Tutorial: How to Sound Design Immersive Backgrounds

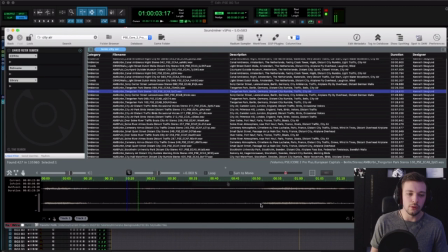16:23 These are European capitals. For things like air, it doesn't really matter too much what the location is. I mean, as long as there's no like dead giveaway as to where it's being recorded.
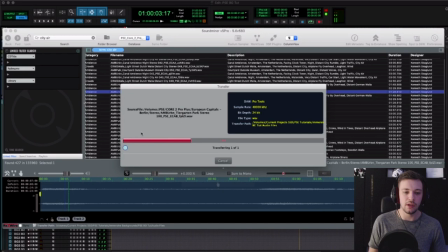16:40 So that's kind of a nice, just kind of an evolving texture. I like backgrounds that tend to change subtly over time, because that's how the world is, right?
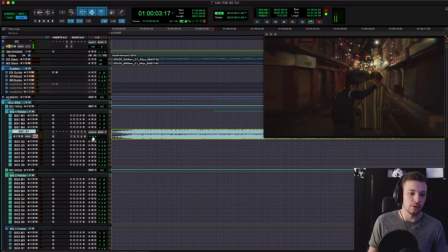16:49 Nothing is ever really super static, especially when you're outdoors.
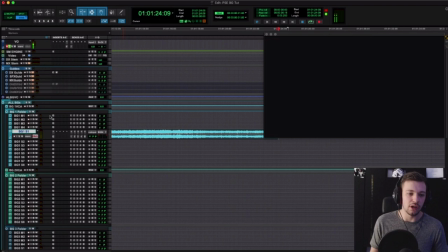16:55 I'm just going to do a small fade in here. This is the head of the scene, so I'm not going to pay too much attention to how we fade into things.
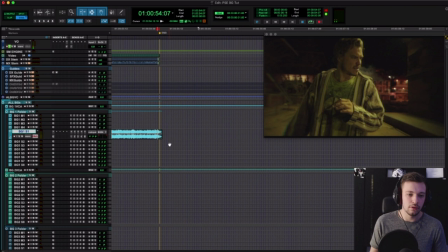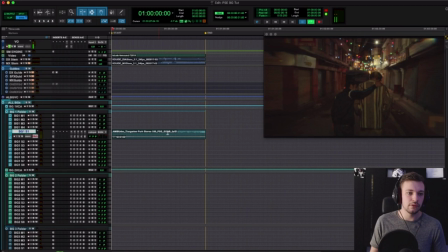17:05 Just bring that in and pull it down. Have a listen.
You gotta be careful with the stuff that you take around here, man.
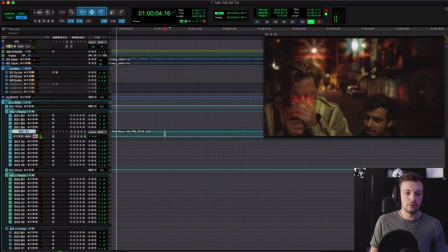17:12 You wanna take it to the next level? You wanna experience something?
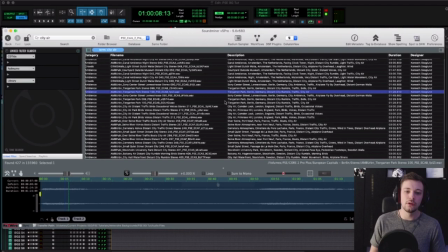17:16 Determining what the levels of your backgrounds are really just depends on what the content is and just using your ear to match against the dialogue tracks.
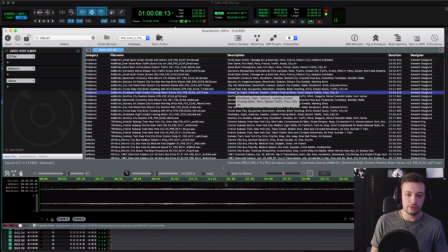17:25 There's not really a rule for how loud your backgrounds should be, just as long as they're not distracting.
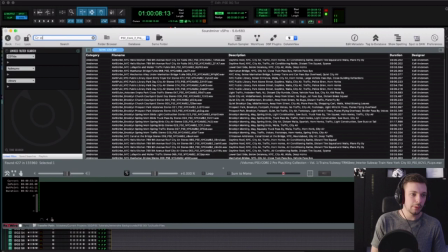17:34 That's got a lot of high-end content. I think I wanna start to stick to darker tones.
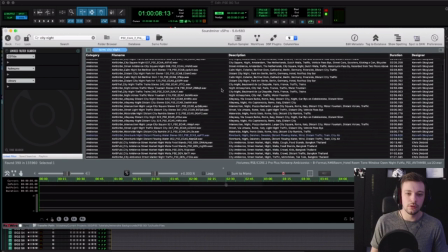17:40 Let's put city night, so we avoid things like chirpy birds and
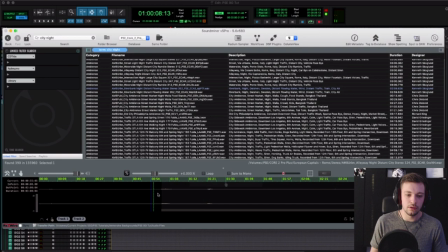17:59 sounds like it's got some traffic in it.
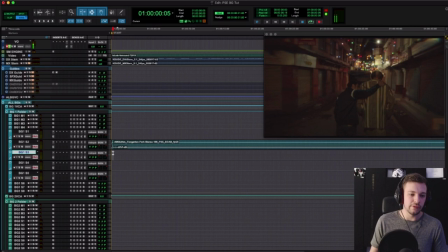18:06 This might be nice because it's relatively sparse.
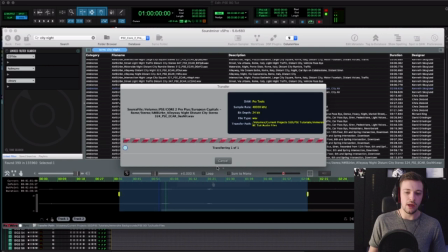18:09 There's some movement of traffic, and, you know, sort of similar to our scene, it's not too much activity going on.
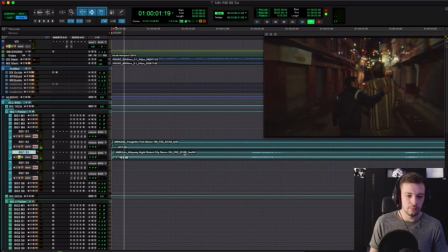18:17 It might just be just right. Let's pull this down. Okay, so.
Man, you want to take it to the next level? You want to experience something?
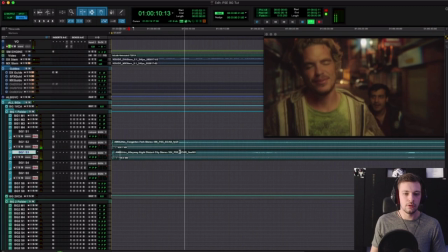18:30 Climb a mountain. You're in Nepal. Go visit a temple.
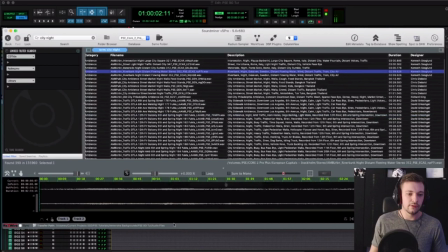18:37 See if we can find one more thing that has a bit more, just a slight, maybe some detail in it.
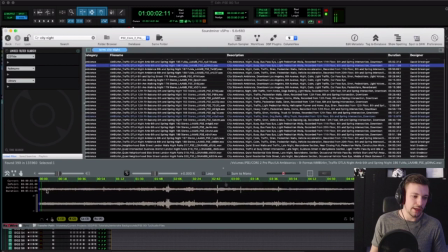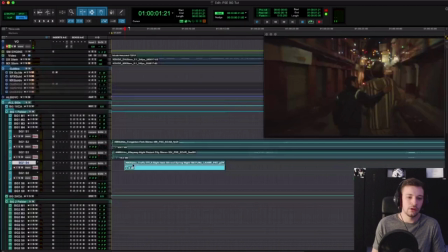18:49 I like this little honk actually at the very beginning there. So what I think I'll do is I'll cut in just this small section.
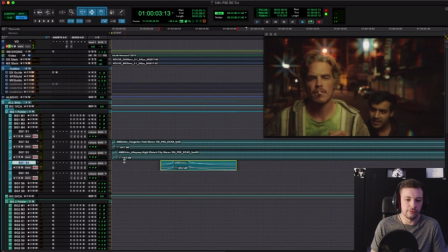19:00 Gotta be careful with the stuff that you take around here, man. You wanna take it to the next level?
I'm gonna put it after next level.
With the stuff that you take around here, man. You wanna take it to the next level? You wanna experience something? Climb a.
Actually, in that little gap where he said experience something.
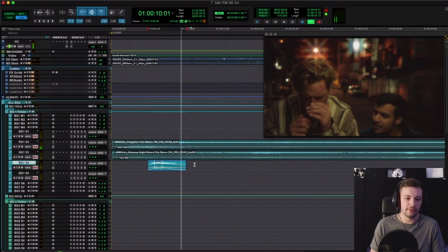19:16 You wanna experience something? Climb a mountain. You're in Nepal.
Couple frames back. That sounds nice there, because it's sort of in between the words and it's not too distracting. I'll probably turn it down a couple more dB.
You wanna experience something? Climb a mountain.
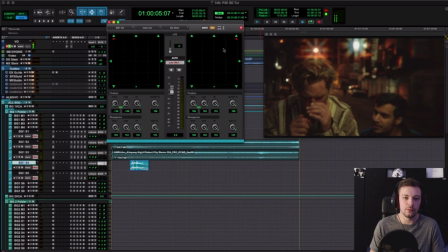19:32 Right, so little details like this will help our world feel alive.
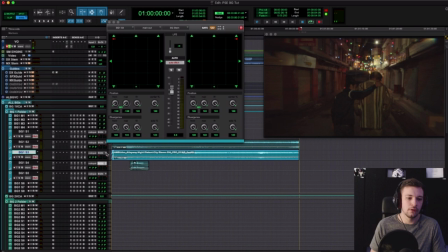19:37 And one thing you can definitely do, one thing that I like to do, is I like to
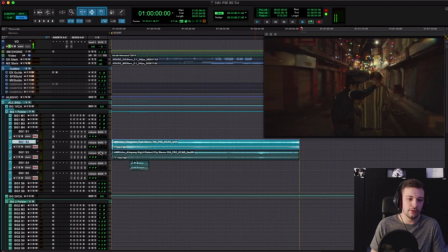19:41 pan things around, especially we're in a surround environment.
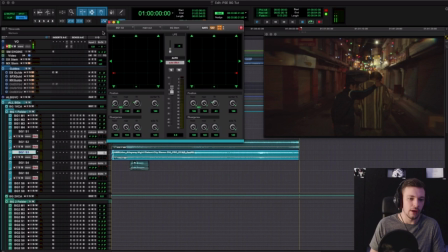19:46 Obviously, this video is only going to be in stereo, but in a surround environment, I like to do multiple layers of airs and traffics and all that sort of stuff.
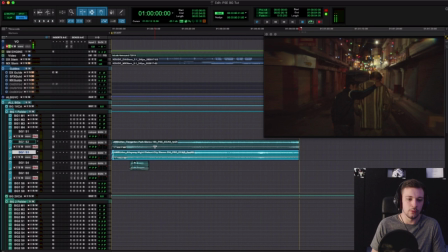19:56 and move them around, because that's sort of how the real world works too, right? Like, things are layered all around us 360. It's not all just straight stereo.
Climb a mountain.
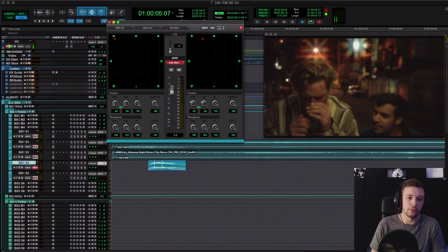20:07 And I pan the car off to just one side, kind of arbitrarily. Maybe I did it too extreme. Maybe we'll just do sort of like somewhere in between center and left.
Experience something?
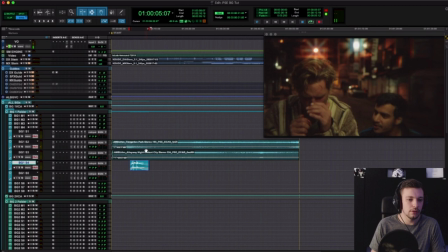20:20 Climb a mountain. You're in Nepal.
There we go.
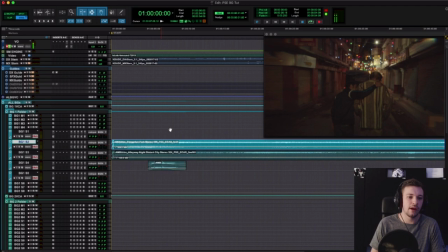20:25 And then I'm going to pan, I think I pan this slightly into the center just to help with dialogue.